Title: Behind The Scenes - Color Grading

Hi everyone! So quite a while ago I did a video where I showed you how we edit our music videos,
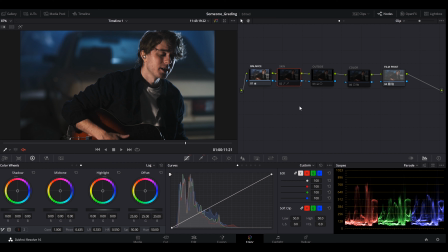0:06 and at the end of that video I think I said something like, later I'm gonna show you how we color grade our music videos. Color correcting and grading and stuff, that will be in another video coming out later.
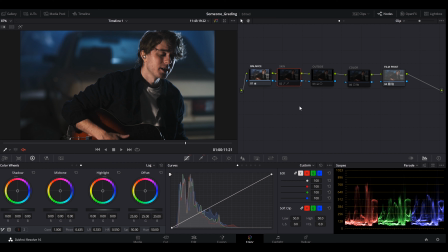0:18 And I guess it's now later because I just received this crazy high-res 4K monitor from BenQ, and I can finally see what I'm doing while I'm grading. So yeah, let's do some color grading, I guess.
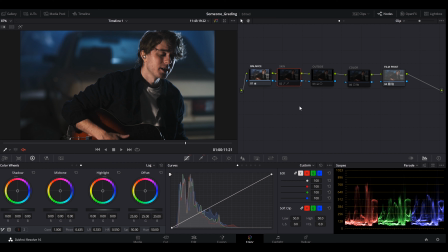0:37 Also, just a quick disclaimer, I'm not a pro color grader or anything. I've just kind of learned by doing, so I'm probably doing something wrong is what I'm trying to say. But anyways, this is how I do it. I just want to show you how we do it. So yeah.
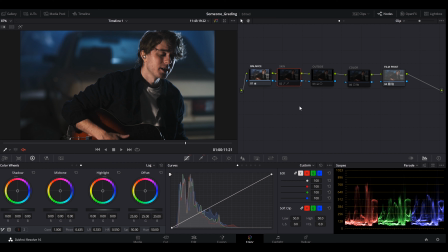0:55 Alright, so I figured what I'll do is I'll show you the grading for 3 of our latest covers. So I'll start with Someone You Loved, and then I'll go through Lithium, and finally Blinding Lights.
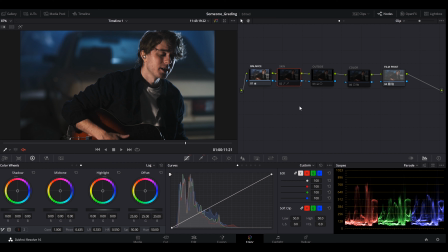1:10 Someone You Loved is a pretty straightforward orange and teal grade, and what that means is that we have basically 2 colors in the whole shot. It's orange for the skin and the guitar, and then we have teal for the background.
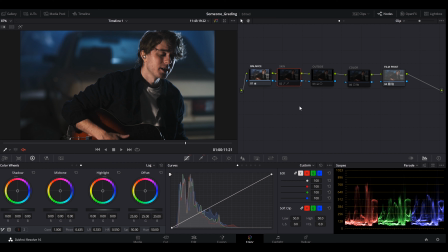1:27 I did the grading for this video in Davinci Resolve, which is a free software, and it's really powerful, so I've used it more and more recently. So the first thing I did was I added a film print LUT. At the time I was experimenting with different film print LUTs,
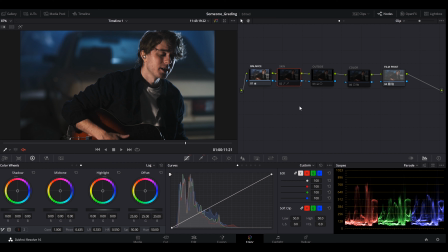1:46 and if I add the film print LUT you can see that it instantly becomes more contrasty, and it basically emulates what it would look like if we were to print to a real film stock. And then I balanced the shot. I white balanced the shot to make it more neutral.
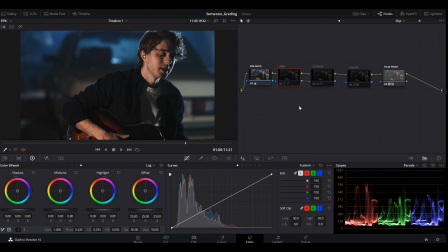2:06 And then I separated the skin from everything else. The skin was a bit pink, as you can see, so I pushed it more towards green. Then I selected everything outside of the previously selected skin, and I added a bunch of teal to it.
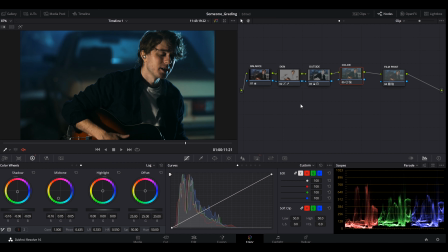2:28 Finally, I felt like the whole shot could use some more teal just to give it a bit more of a lonely feeling.
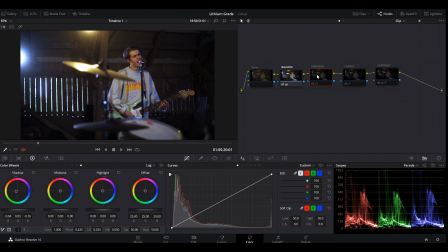2:36 And that's pretty much the whole grade for that video. So we went from this to this. Alright, so next up we have Lithium. Let's start with turning everything off.
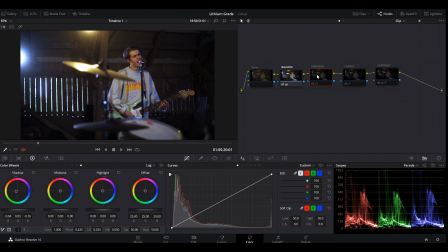2:53 So the first node, Glow, I actually added last. So we'll start with the balance node, which is basically what it sounds like. It's just balancing the shot. And then I knew for this song, I wanted to have like a grimy grunge feel because it's grunge, it's Nirvana.
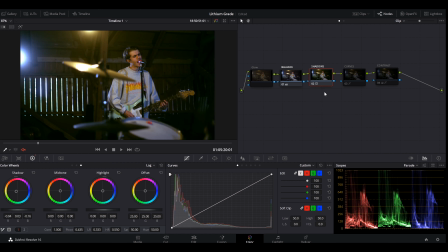3:12 So, and we're in a barn, so I thought that would be fitting. So I started by adding some green to the shadows. Well, a lot of green to the shadows actually. But it still didn't feel quite right,
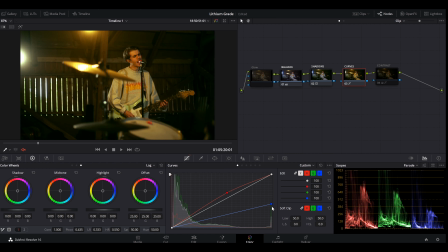3:26 so I decided to add a ton of yellow to the highlights and midtones as well. So I did that with the curves. And as you can see, that really makes pretty much the whole grade.
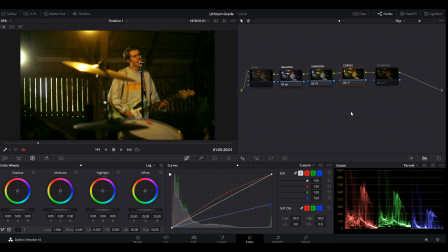3:40 I like how it feels like we're in this tiny barn and it's really hot and grimy, and it just suits the song very well. And then I added this glow effect, which basically just adds glow to the lightest parts of the image.
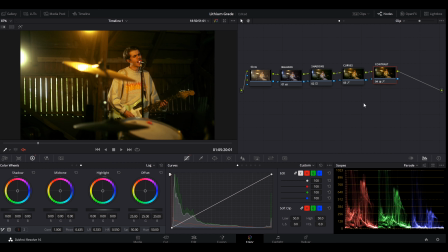4:00 And then finally I brought down the exposure a bit because I felt like it was a bit too bright.
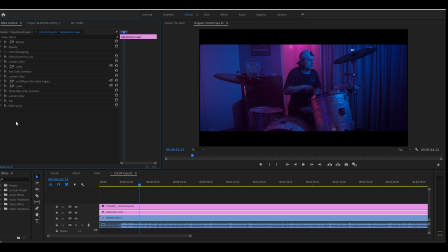4:07 So that's that.